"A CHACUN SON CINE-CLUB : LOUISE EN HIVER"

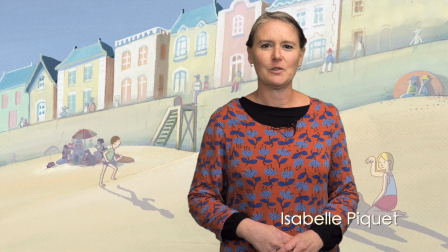20s
bonjour à tous à chacun son ciné club vous propose ce mois ci le 13 décembre un film d'animation une fois n'est pas coutume donc un film d'animation
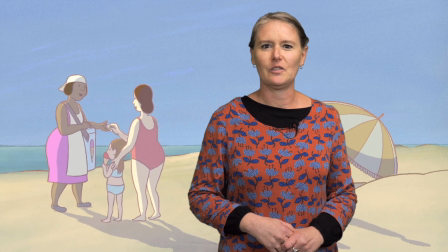28s
de jean-françois laguilloni louise en hiver jean-françois laguilloni est un réalisateur d'animation français relativement connu maintenant peut-être que vous avez
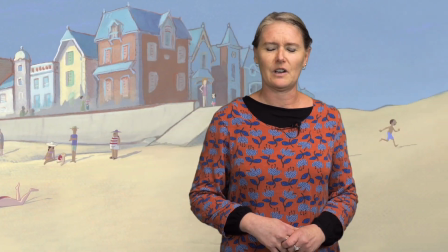37s
déjà vu le tableau le château des singes et d'autres plus récemment
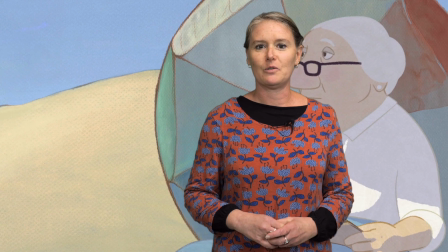43s
il s'agit de son cinquième long métrage et avant dernier long métrage sorti en 2016.
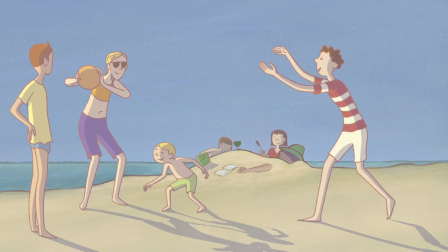53s
Donc l'histoire se passe à Billingen-sur-Mer, une station balnéaire complètement imaginaire,
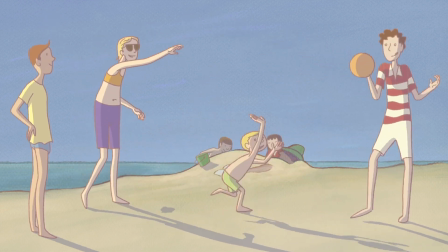59s
station balnéaire qu'on pourrait facilement situer en Bretagne ou en Normandie.
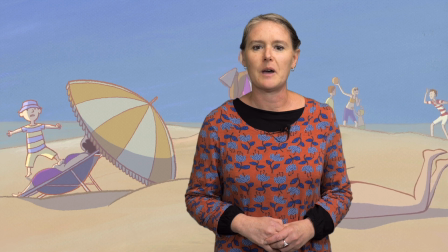63s
On est donc à la fin de l'été, et notre personnage, Louise, une vieille femme, vient de rater son train qui devait la ramener chez elle en ville.
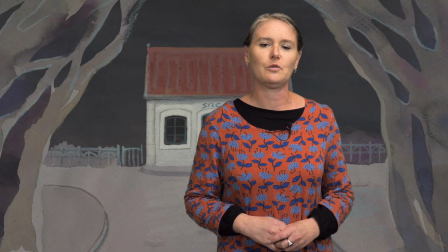70s
Et elle se retrouve dans cette station balnéaire complètement déserte.
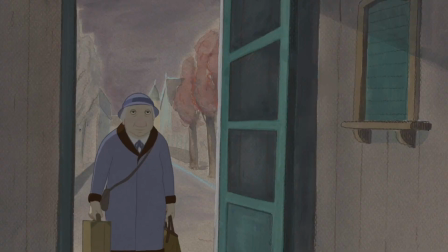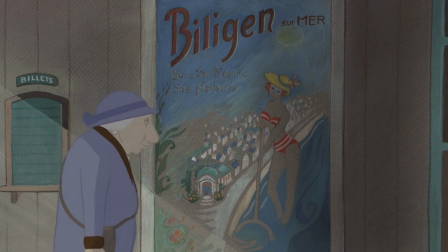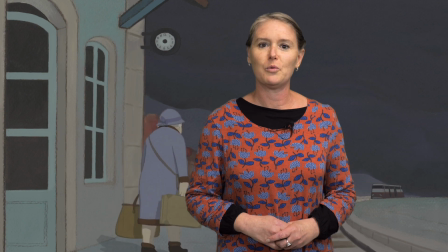84s
Elle va donc se retrouver seule, telle une Robinson un peu crusoée, au milieu de cette station balnéaire.
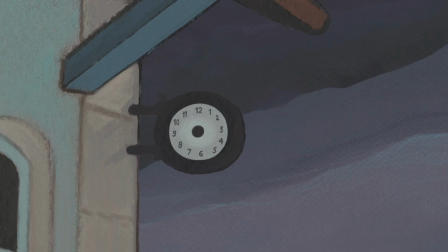91s
L'occasion pour Louise de vivre des expériences et notamment d'expérimenter la
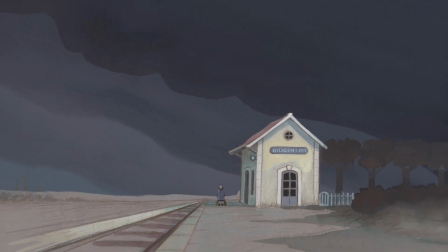96s
survie et aussi de se replonger dans son enfance et dans sa jeunesse pendant la Seconde Guerre mondiale.
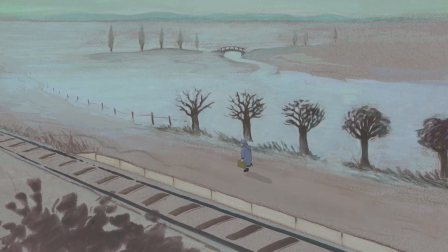102s
Mais Louise n'a pas peur, elle envisage même cette désertification et cet abandon un peu comme un défi.
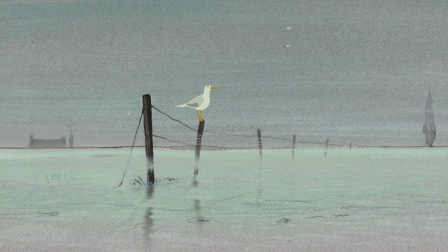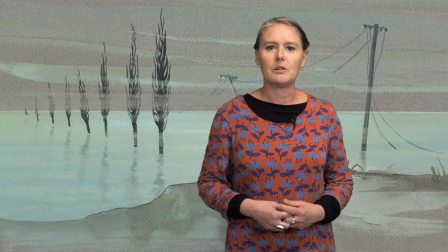117s
Jean-François Laguilloni parle de ce film comme étant le plus intime de toute sa filmographie.
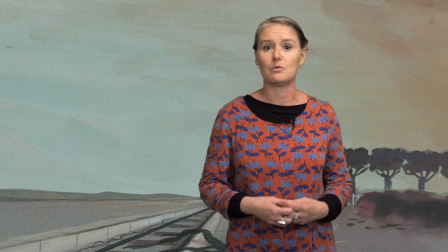122s
En effet, il l'a mis beaucoup dans ce film de ses propres souvenirs d'enfance puisqu'il partait souvent
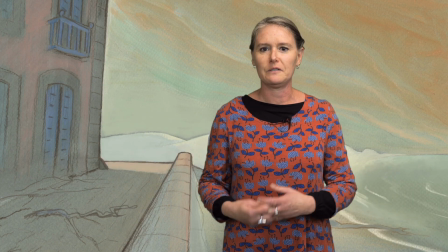129s
en vacances chez sa grand-mère en Normandie et on retrouve en effet pas mal de fées de sa propre vie.
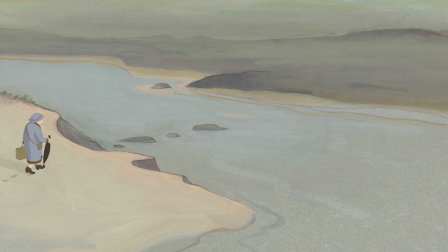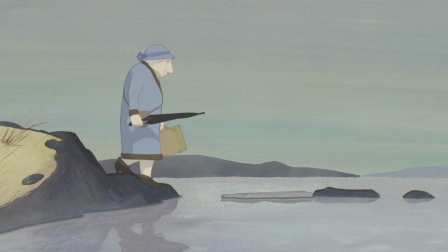146s
L'approche graphique qu'il a choisie plonge aussi le spectateur dans cette nostalgie d'un temps passé.
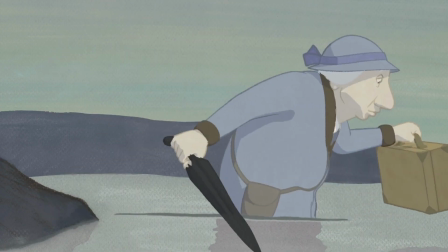152s
On a l'impression en effet d'évoluer au milieu d'aquarelles, voire d'aquarelles du début du siècle car ce sont vraiment des aquarelles rehaussées par quelques
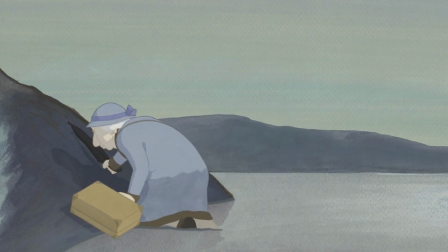160s
touches de pastel qu'il utilise comme technique dans ce film et
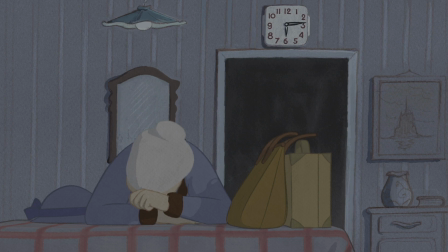166s
ses aquarelles laisse aussi voir à certains moments le grain du papier ce qui est très intéressant car ça
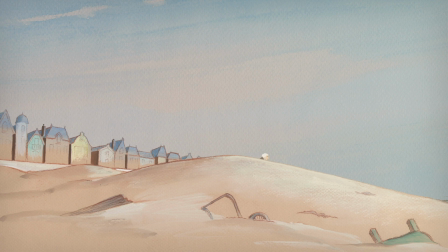172s
apporte beaucoup de légèreté toute l'histoire qui peut paraître un petit peu compliqué
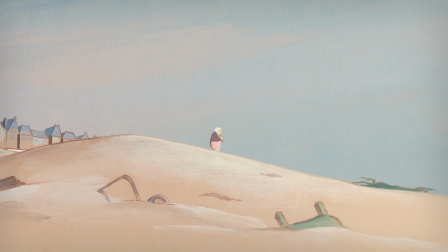177s
je m'attendais à voir quelqu'un dimanche mais
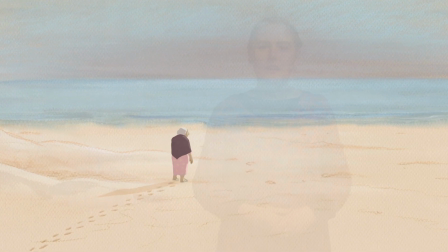182s
personne n'est venu c'est dominique fraud soeur de catherine qui prête
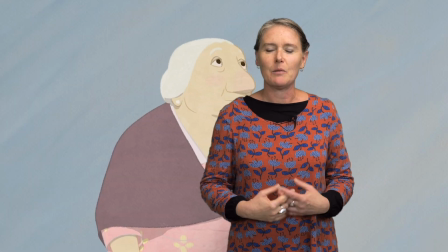188s
sa voix à Une voix assez rauque, presque grave, qui apporte aussi malgré tout de la légèreté à ce personnage et qui provoque chez le
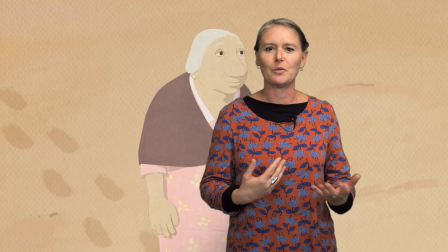197s
spectateur un sentiment de presque proximité avec ce personnage de Louise.
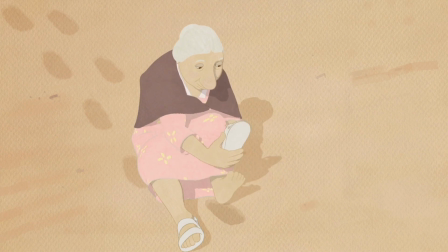202s Je passe mon temps sur la plage, le sable est chaud,
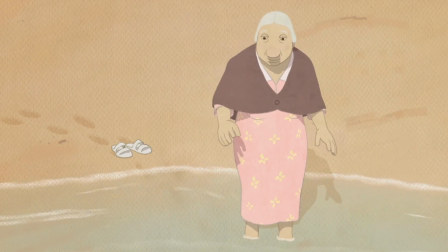210s la mer est moins froide que moi tuyais,
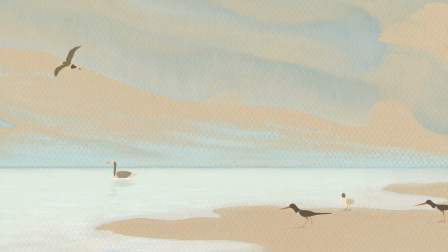217s « La vie est partout, comme elle avait attendu le départ des vacanciers.
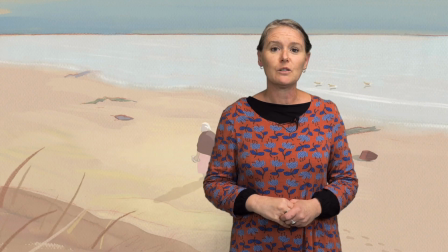224s
» Donc rendez-vous le 13 décembre pour découvrir ou redécouvrir ce petit bijou d'animation française.
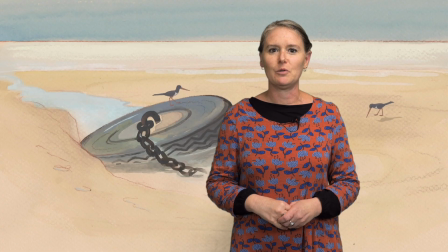230s
Et rendez-vous aussi le 20 décembre à la bibliothèque multimédia du Grand Guéret pour
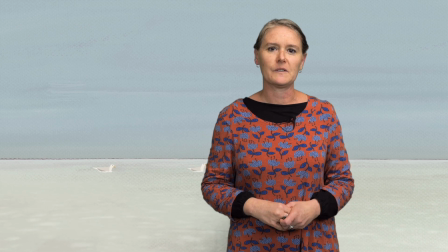235s
une ciné-rencontre autour de l'animation française et notamment des pionniers de cette animation.